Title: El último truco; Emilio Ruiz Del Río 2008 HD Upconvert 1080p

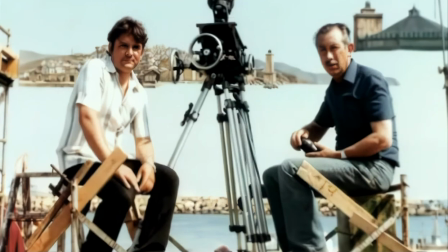Yo he tenido muchos ayudantes, pero que me han durado muy poco. No sé por qué.
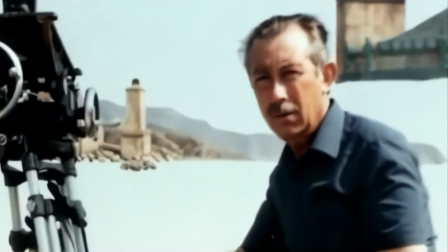Quizá por mi forma de trabajar, que sea demasiado dura, demasiado sacrificada, yo no sé. El que no le conozca, trabajar con él es muy difícil, porque es que no hay horas. Hay anécdotas, ya te digo, de estar en América, ir a la playa un domingo, y estar en la playa, y en bañador, para bañarnos, y llegar él con un palito y hacer el dibujo en la arena,
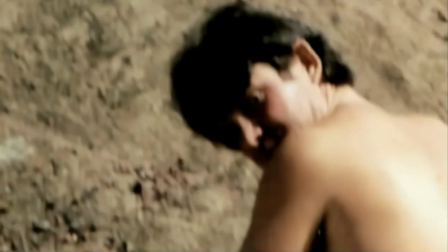lo que íbamos a hacer el lunes. Tú fíjate. Este chico lo lleva por todo el mundo, de ayudante mío.
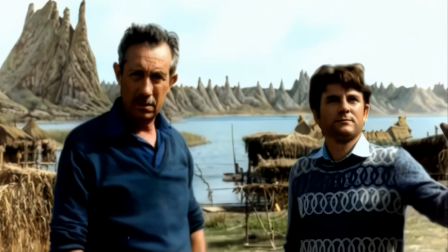Era escayolista y escultor, y tuvo que dejarlo porque la mujer ya protestaba de tantos viajes.
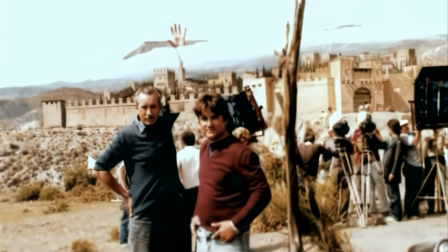La primera película que no vino conmigo fue a China,
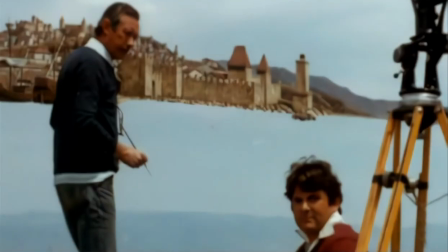que me lo agradeció mucho, porque le dije: oye, Jacinto, mejor es que no venga, porque ahí está China y hay mucho China.
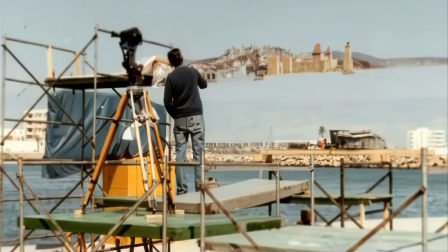Me costó mucho decir que no, porque era en China. Entonces ya me costó mucho, y ya le engañé un poquito, pidiendo más cosas, tal, para no ir, porque ya la familia dijo: oye, que ya está bien, ¿no?
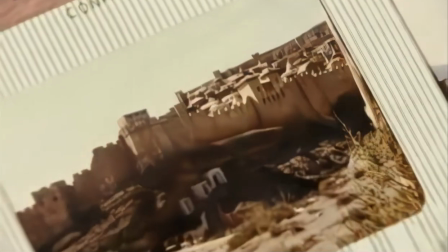Que los niños, yo no sé quién los ha criado, ¿no? Tal. Y bueno, pues ahí lo dejé. Y he sentido mucho no haber seguido con él, por eso ya te digo, por las circunstancias de tener que salir tanto por ahí. Bueno, espera. Se ha dado cuenta.
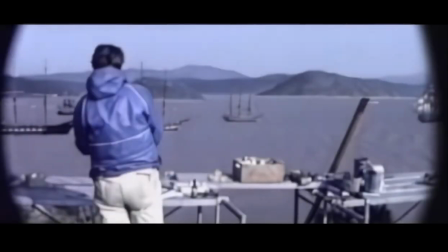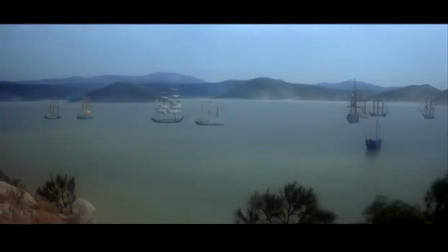I feel I was meant to bring them to us and us to them. ¿Charlando? Yo.
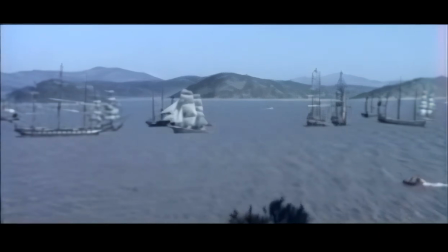Dale, dale, dale. Pero no pare. Muy despacito, muy despacito. Va deprisa, ¿eh? ¿Eh? Joder, con la mano un martillo. La otra, yo creo que te has colocado mal, ¿no? ¿Eh?
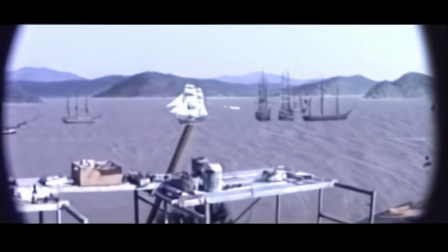¿Por qué no te has puesto cómodo? Hay una cosa que siempre me ha interesado, que es la cuestión de barcos en el mar.
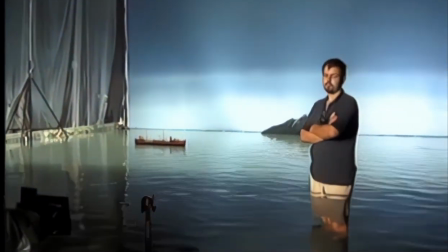Generalmente se ha buscado meter los barcos de maqueta en piscinas, que incluso muchos estudios las tienen incorporadas.
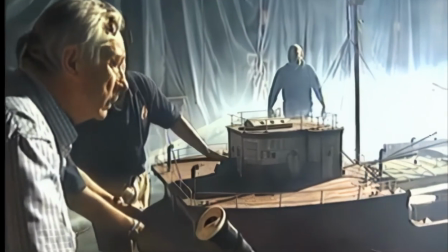Entonces se metía un forillo de nubes y se simulaba el horizonte,
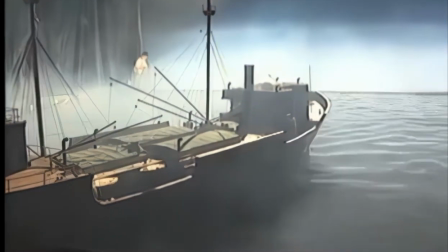o se metía humo delante para no ver el horizonte, que era imposible verlo, claro, porque no existe.
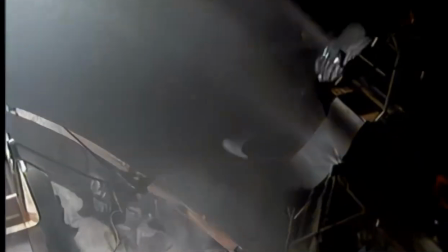No está el horizonte en una piscina. Y además se nota que el agua no se mueve igual, el agua del mar.
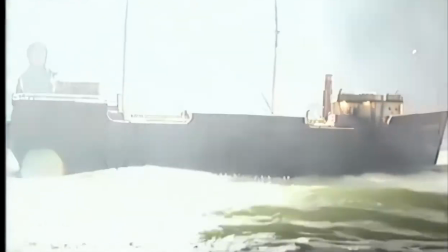Hay muchos inconvenientes.
Entre un segundo después de acción, capitán.
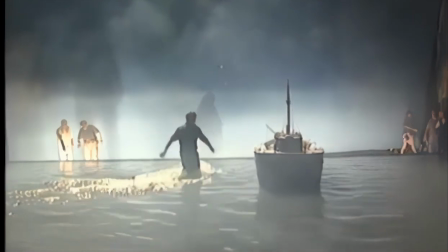Para ello, yo he estado siempre detrás de conseguir que los barcos míos estén en el mar, no estén en piscinas.
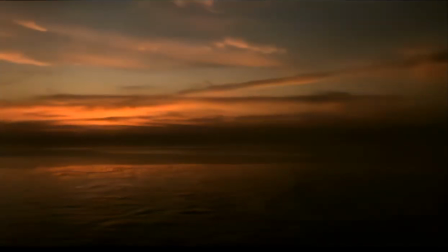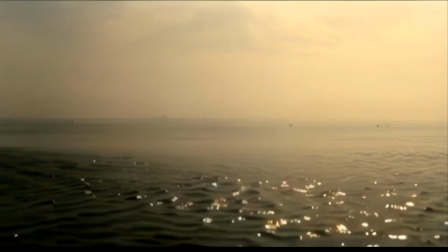por eso es por lo que yo creé el meter la piscina y encajarla sobre el mar de verdad.
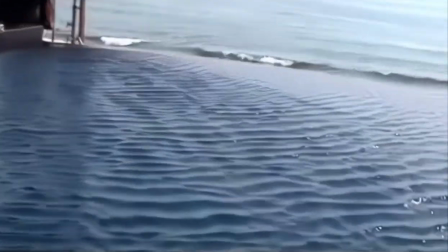Y eso lo consigues a una altura de 8 metros del nivel del mar. Y entonces el galeón va por el mar, de verdad.
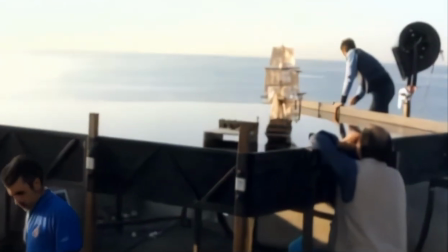Una maqueta comprada de montaje va sobre un carril, únicamente que tuve que transformar la popa igual que la otra maqueta.
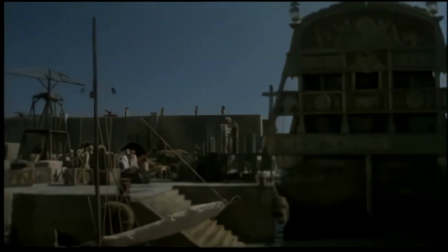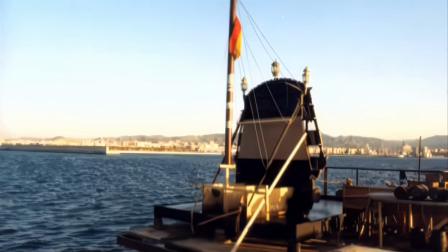Yo tengo ahí de verdad, tengo el cielo que es verdad y el mar que es verdad. Y está la mentira metida en la verdad, que es la forma de hacer todo verdad, convertirlo en verdad.
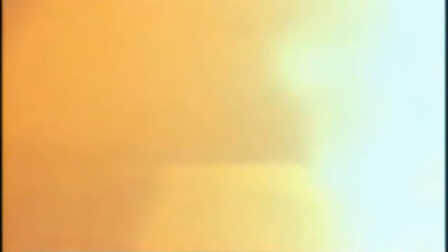Ese es mi truco.